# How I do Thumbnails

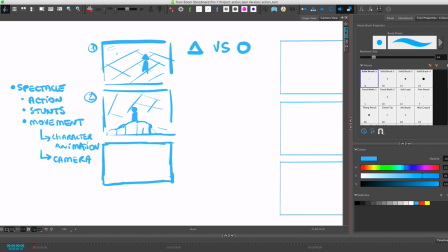(3:53)
we're like okay this one uh we're probably thinking okay this is kind of me extrapolating but we're probably thinking this one is our protagonist uh why do we think he's
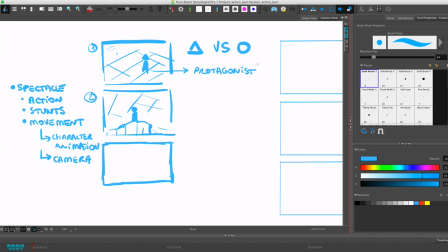(4:08)
the protagonist because we started with him like just because because he's in the first shot usually the first person we look at is like oh this is the person I want to root for and on top of that this is a down shot so it's kind of like he's a little
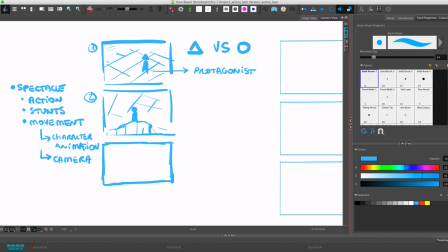(4:23)
bit the underdog like when you see the shot you're like this person I don't know if they're gonna win uh this person you're like oh they're in the position of power um so usually that's I mean this is kind of like the very um
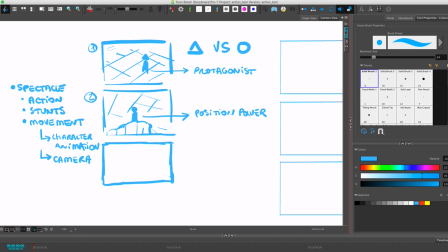(4:43)
kind of like basic, right? This is kind of like the 101, right? Of like a face-off. You kind of usually want to start your character with your protagonist,
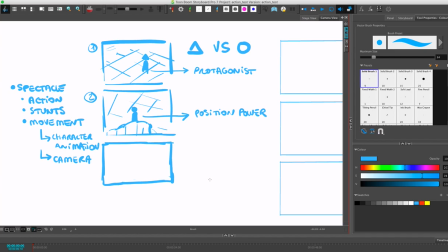(4:58)
not in a position of power because you want your audience to root for them. So you want them to kind of have, like to be the underdog a little bit, right? Because if they're already in the position of power, then it's kind of like, oh, yeesh.
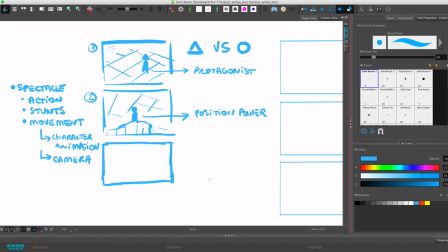(5:16)
Like, why are you fighting someone that's, like, weaker than you, you know?
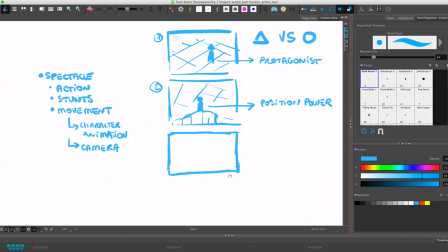(5:21)
You're not a good guy. I need you to be a good guy. And good guys fight the people who are more powerful, right? Is that how it goes? I think that's how it goes.
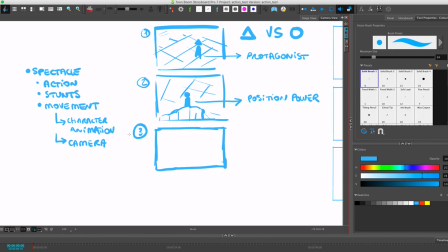(5:38)
um so I think you can kind of start like the action already you can so here we infer like there's gonna be like a face-off right um the problem that I have done like like the main problem that we're seeing in these two thumbnails it's kind of like you know this like
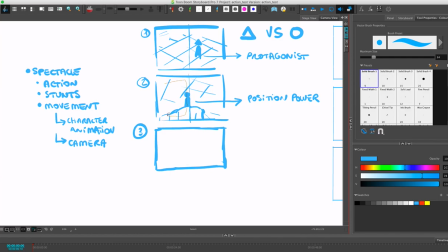(5:55)
180 like here he's in the right side of the screen that's fine probably I don't have him on the left side of the screen now this is better so when I do thumbnails this is the level of of
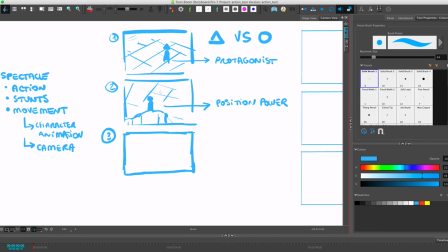(6:11)
details I do for a thumbnail like because you know like if I if I realize this is a terrible shot I want to be able to go like this boom and then kind of like maybe I want it to be a little bit more perspective maybe it's even more like this I don't
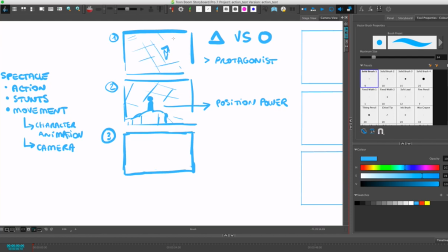(6:27)
know what I'm saying what I'm trying to say is just like i want to be able to to like delete something and um really fast and not feel bad that i'm like deleting it right like i i want to be able to to just
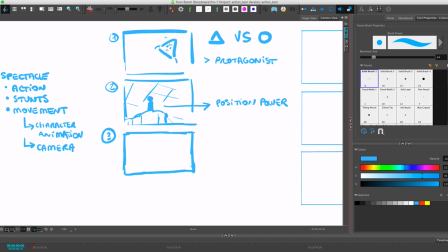(6:41)
go over these drawings and um and like just throw them away if i'm like okay this this is really not working maybe we want to see his face a little bit you know maybe we
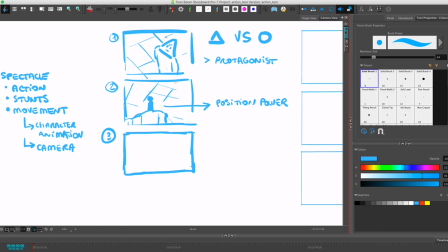(6:55)
want to know how he feels um i think if we want to kind of like uh show that there's like a little bit of like tension usually like small camera moves are really great um so the way i draw them in thumbnails is like this i do this from a to b
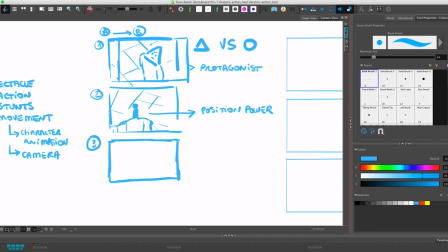(7:14)
this is just like i'm just kind of like going into this setup so you know you kind of have like this drift and then you can have this drift over there um all
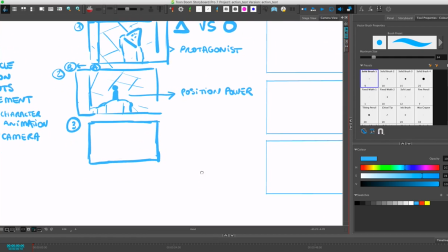(7:29)
right and then oh wow this is really starting now what's gonna go like what's going on and I
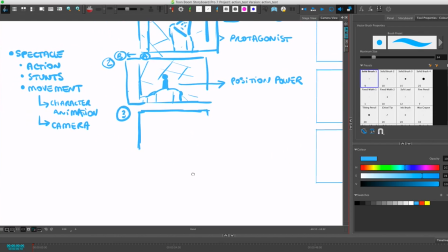(7:35)
think with action um and I'm trying to go back
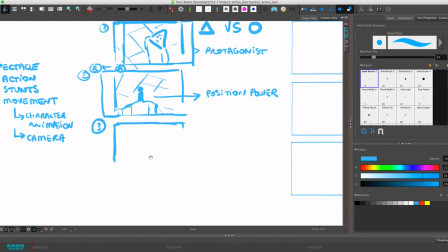(7:41)
to your question the thumbnailing process so this is kind of showing the thumbnailing process uh crazy action angles and fun expressions so uh I think you know like you can build up this you know like in Dragon Ball you can build up the tension as much as you want by
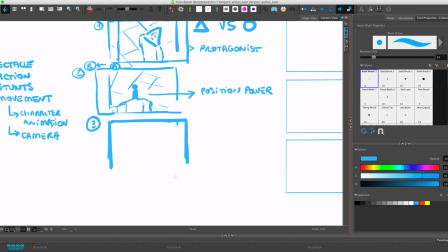(7:58)
having like these kind of shots kind of like going from one to another you can even really like here you kind of introduce the characters and then maybe you want to introduce the environment maybe we want to be like you want
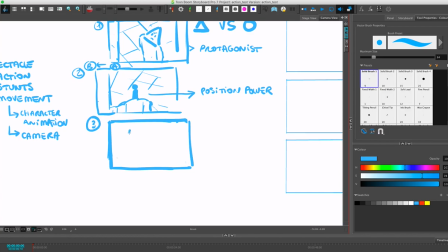(8:11)
to make it really clear like oh look he's on top of this like mountain right and those guys like on the very bottom and it looks kind of like this I I like to think of my environments like in Thundercats what was really great is that I mean well this is kind of flat
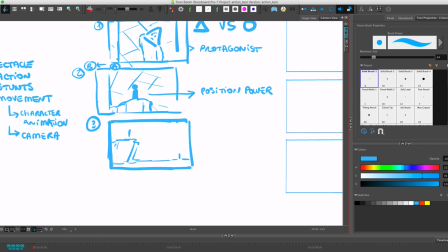(8:29)
usually you want to try to avoid making something kind of too flat when you're going to go into action because flat is really good for comedy but usually when you have a little bit more of an angle then it kind of starts being a little bit more dramatic
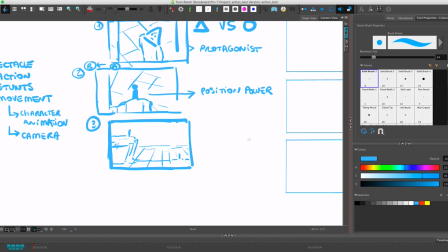(8:48)
um yeah it's still kind of this this has got more um this has got more angles to it it's still kind of flat because of this line right here you know when i say that a shot is flat it means they're like you have like one of your lines is like this your your ground
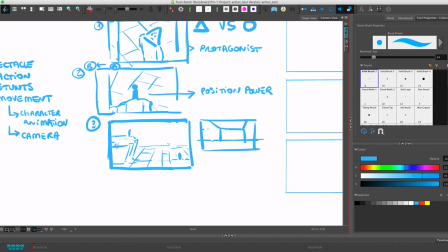(9:07)
is like this no matter what you do like if it's a even if it's a room boom flat or like even if it's like a school like south park or whatever you know it's like I don't know how it goes like this flat shot so this is a little bit flat but it's kind of okay because we kind of gave
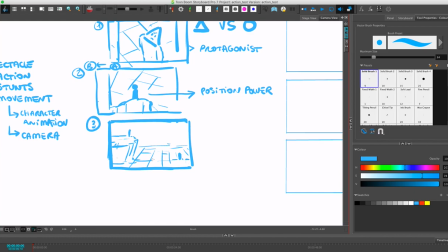(9:25)
it a little bit more of an angle on the ground clouds I think also if you want to add some drama with your environment because that's also the like kind of what's kind of tricky with boards is that you're always thinking about everything right you're thinking about your characters you're thinking about your
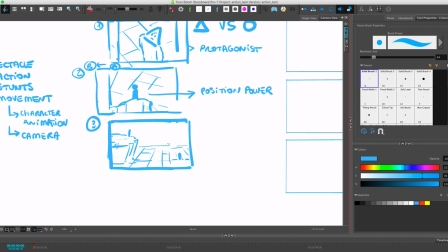(9:45)
angles but you're also thinking about like your composition so i like usually i don't know this is this is a me trick it's
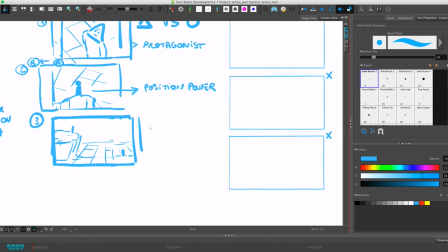(9:54)
not just a me trick um but like clouds can be really great to kind of add drama so for example you know like this guy right here like if you wanted to add a little bit more drama you could have clouds that kind of go like this right you know like kind of
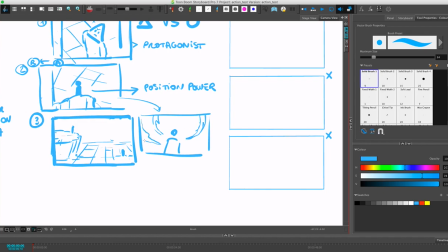(10:08)
like go in the circle and then like the clouds are just kind of like you're like wow it kind of gives kind of almost gives this impression of that there's like this crazy lens but you don't even have to do that much uh actual um
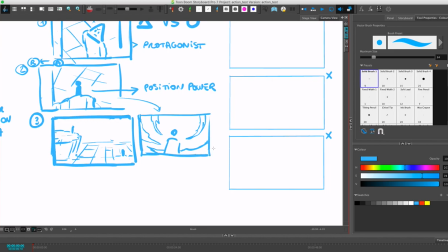(10:26)
like classical perspective in the way that like clouds are organic so uh you can kind of you can do whatever you want with clouds really which is really great because they can really help um when you're trying
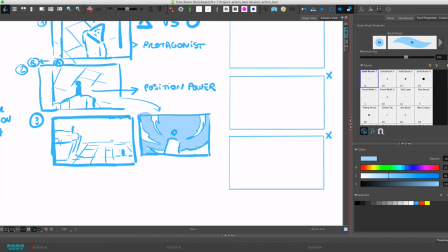(10:43)
to do uh an environment or an environmental setup so here all of a sudden you're like whoa uh crazy shot even though all we did was just draw some clouds in the circle around the character uh
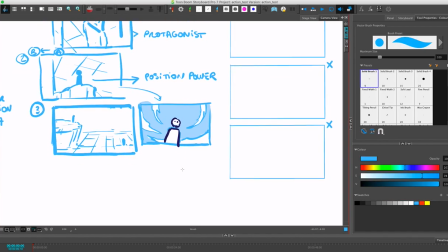(10:59)
so that already kind of gives the impression of an angle and that also kind of and also just the
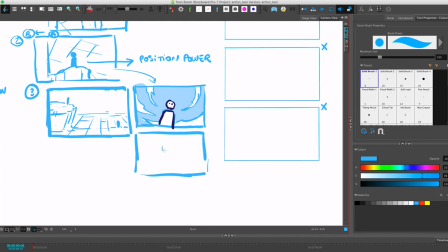(11:06)
fact that the character is slightly tilted you know like I didn't draw the character like this like straight up like this I drew him a little bit at this angle like this because that will give a little like this was a cheat I kind of gives the
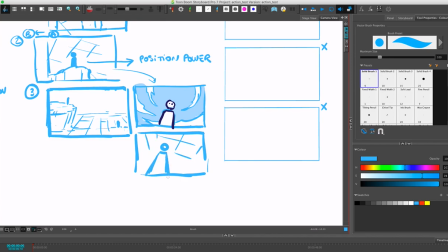(11:20)
impression that like the perspective is a little bit like this because you know the body the body is going like this right you know like these